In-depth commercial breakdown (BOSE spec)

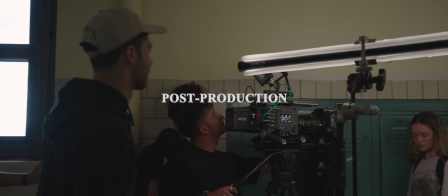8:14 So moving on to the post-production aspect of this video, I did all the post-production stuff myself.
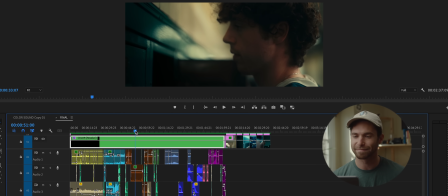8:20 Edit, color, sound design, sound mix. I really enjoy doing all the post-production stuff. Still learning, trying to figure it all out. Still really trying to hone my skills. In coloring, I'm trying to learn DaVinci Resolve. I'm still trying to figure out better sound mixing techniques and whatnot. And sound design is always something that I felt like I've been really good at, and I was able to really flex on this video itself.
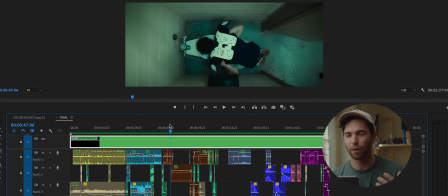8:45 A lot of the sounds were recorded brilliantly by Juan Ortiz on set, like the sound of him vomiting in the toilet. Then of course there's a lot of really great sounds in here that I used to augment the entire production,
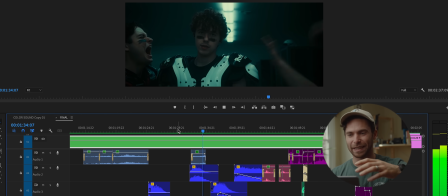9:01 and those are sound effects that I pulled from Artlist. You're seeing my buddy Pat, who's playing extras, screaming in Nick's face. So the sound that you're hearing there from Artlist is the sound of a whale moaning underwater, and I thought it just matched so well with the clip of him yelling at him.
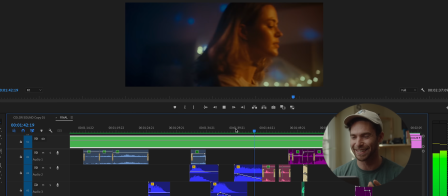9:22 And I added all these like whale underwater sounds this entire scene to kind of give it like a little bit more.
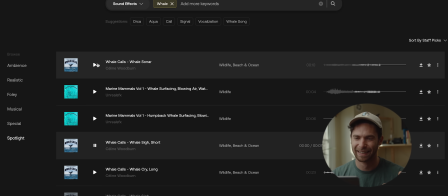9:31 Yeah, so if you come in here you hear the sounds of the whales, and I just kind of manipulated them within Premiere here to give us a sound that matches him the best. I'm a big fan of using music tracks as sound design itself, especially here in this locker room.
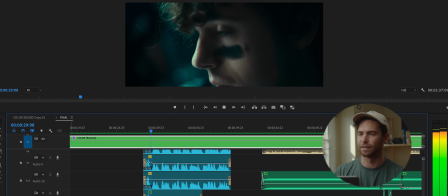9:49 I'll just single out the song.
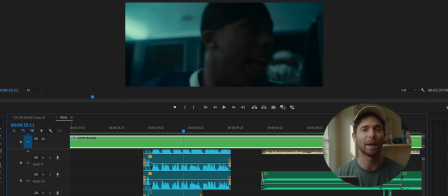9:54 I took a song that, you know, I would suspect would be playing in a high school football locker room from Artlist, and I manipulated it pretty much to kind of feel like it's coming from the environment that it's in. You know, you're not gonna hear it really crisp and cleanly. You're gonna hear more of the low end bass tones of it.
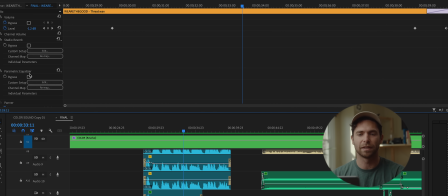10:12 To do that, I added some studio reverb, and then I came into the Paramic equalizer that I added.
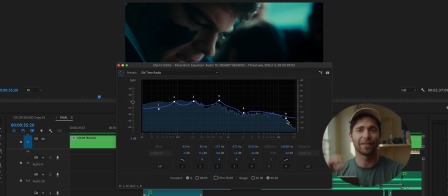10:19 I threw on the old time radio effect, and then just pulled down the high end so you were getting more of that low bassy sound. I'll turn it on. So those are obviously more flashy sound effects, and there's obviously the Foley aspect, which is something that I feel like a lot of people miss when they're doing their sound design, and it takes away from the actual production itself. So there's little things like, let me find something.
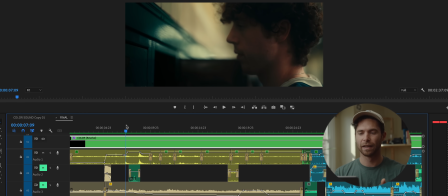10:47 So when Nick goes to close his locker, right off the bat, as he's closing the locker, there's no sound.
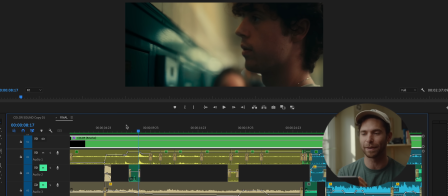10:55 Like, I just wanted there to be like this little squeak happening when he's going to close this locker. So I found a sound called doors, locker doors squeaking, closing, on Artlist.
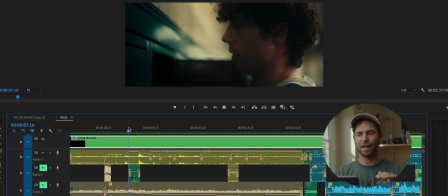11:07 I think it's this one that I pulled from. Yep, there it is. This locker that has no sound when it's closing just added this little squeak.
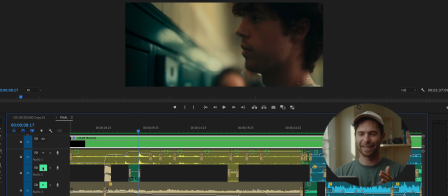11:15 You hear that? It's so subtle. And it adds so much, in my opinion, subconsciously to the viewer who might not have caught that the first time around. And it's the little things like that make a video better.
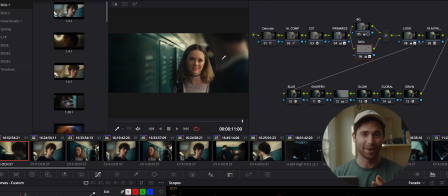11:32 So color grading, I'm using DaVinci Resolve. This is my node tree that you're looking at from coloring this project. I don't know if it's like the exact right way of how to do it. I'm sure it's not. I'm still trying to learn from other channels.
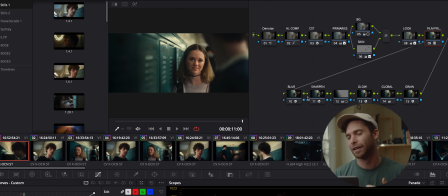11:46 Don't copy this directly, but essentially all I wanted to do was turn it into a CineLog format so I can use a print emulation, have like that filmic texture, obviously from like that codec print emulation that is already in DaVinci Resolve. I do not think this is perfect, still work in progress, but best I could do for this project. I actually sent it to a colorist friend of mine and asked him on a scale of 1 to 10 what he thought. He rated it a 6 out of 10 and gave feedback. So took that feedback, and I think I brought it up from a 6 to like a 7.5.
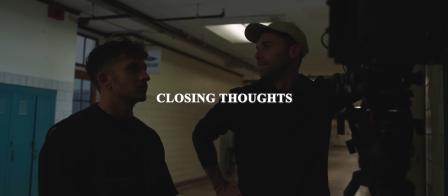12:20 Yeah, that's it. That's the deep dive.